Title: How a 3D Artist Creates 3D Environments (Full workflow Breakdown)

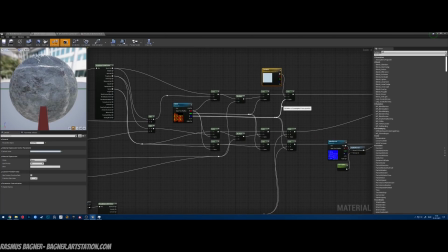[24:47]
Then I have some controls over the snow as well, which is being outputted from the blue.
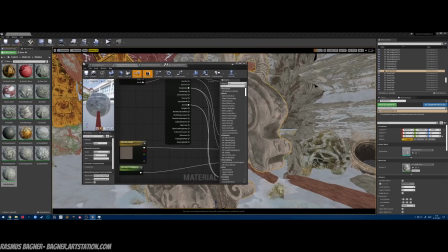[24:56]
then create a material instance. This is just done by right-clicking, create material instance.
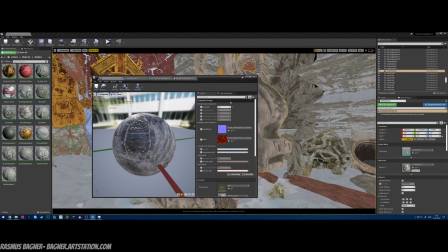[25:04]
And then I have it here. So I have some settings. I have the normal intensity, roughness for many of the layers, the stone normal intensity, and then the big normal mask. Can change the stone surface, make it brighter or darker.
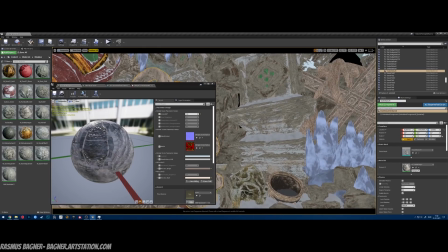[25:23]
And every asset in the scene pretty much uses this workflow. This guy, the pillar, and so on.
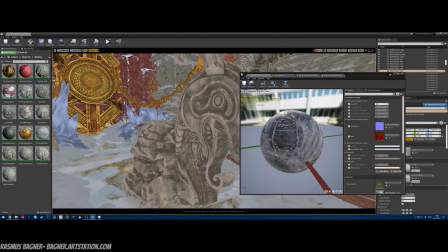[25:32]
So that's how I texture most of the asset in the scene. Again, it's done to save a lot of time on the texturing part.
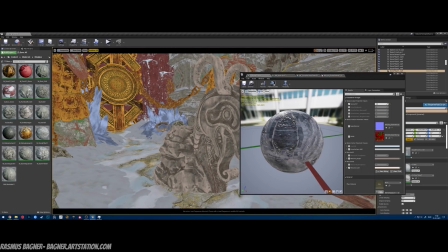[25:41]
And I have a unified material setup. So if I want to change the base material, I can just do that easily just by replacing it.
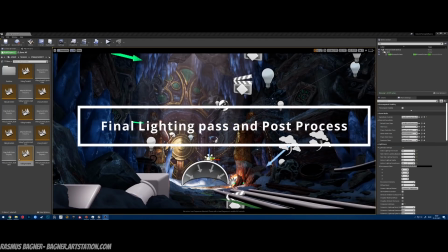[25:56]
Okay, it's time to talk about the lighting setup and what changed during the
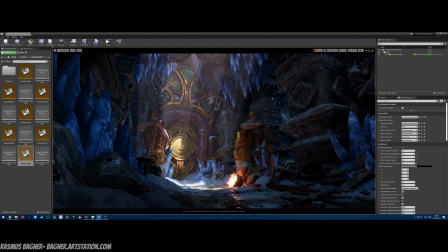[26:04]
making of this scene. So as you might remember, there used to be light coming in from the right side over here, but I felt like it took away from the main focal area, which is the door here,
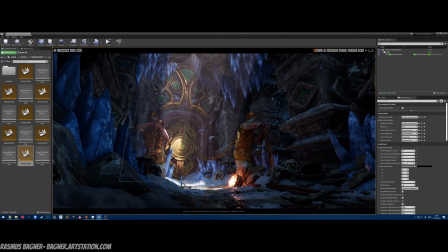[26:19]
because it crossed in over it, and yeah, it didn't work. So I changed the light to come in from the ceiling, so it pointed directly towards the door, even hitting it in some places.
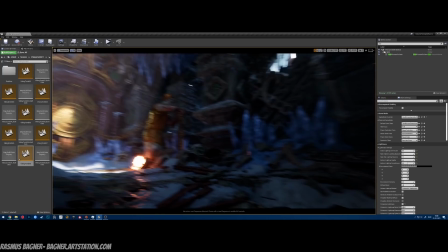[26:37]
I wanted to keep the back part here pretty dark,
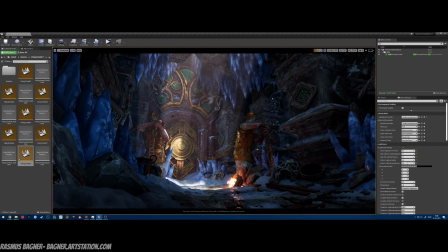[26:41]
so again it's lighter towards the focal area in the back.
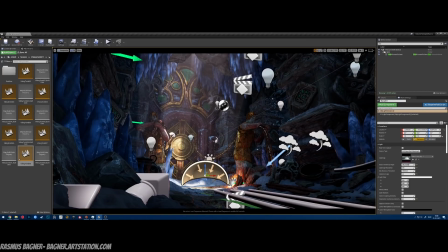[26:49]
Settings wise, I usually prefer going with a baked lighting. For me it usually gives the best result. I also use HDRI. I use HDRI Heaven to get my HDRIs.
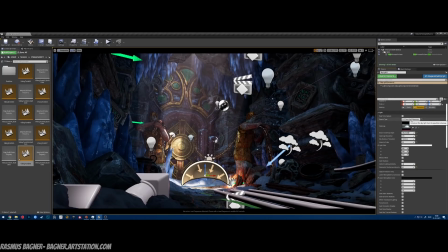[27:08]
Really good place. I have to set it to specific cube map here. Then I change the source cube map angle. This rotates the HDRI and changes where the light comes in.
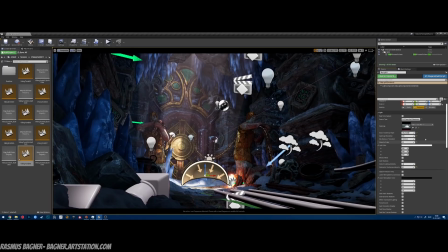[27:25]
Intensity wise, it's set fairly low. I killed almost all the volumetrics because I felt it drowned out the scene in a solid color, and I didn't like the look it gave. Then for the directional light,
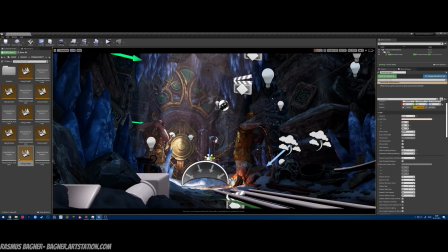[27:45]
it does have quite a lot of volumetric light because I want to use it to enforce the focal area and point towards it. Intensity wise, it's quite low though, because I didn't want to blow out any areas.
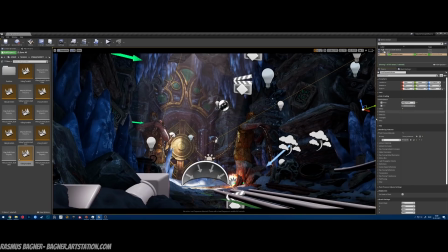[28:04]
Let's check the post process. I changed the temperature a bit to give it more of a cold look. I could have used the lighting for this instead, but I felt this was a fun thing to try because I usually don't do that.
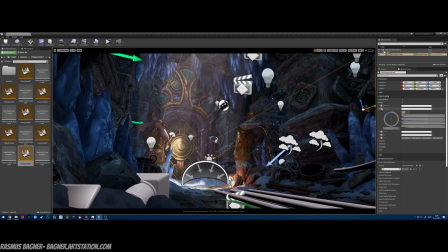[28:23]
I have pumped up the contrast a bit just to tighten up the image.
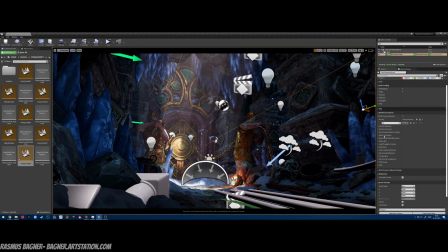[28:33]
Other than that, I am using, I'm using ray tracing for the reflections, but no ray tracing for any of the other things.
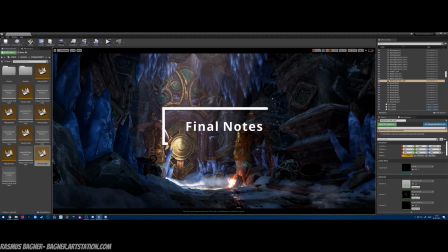[28:47]
So what went right and what went wrong in the creation of this project?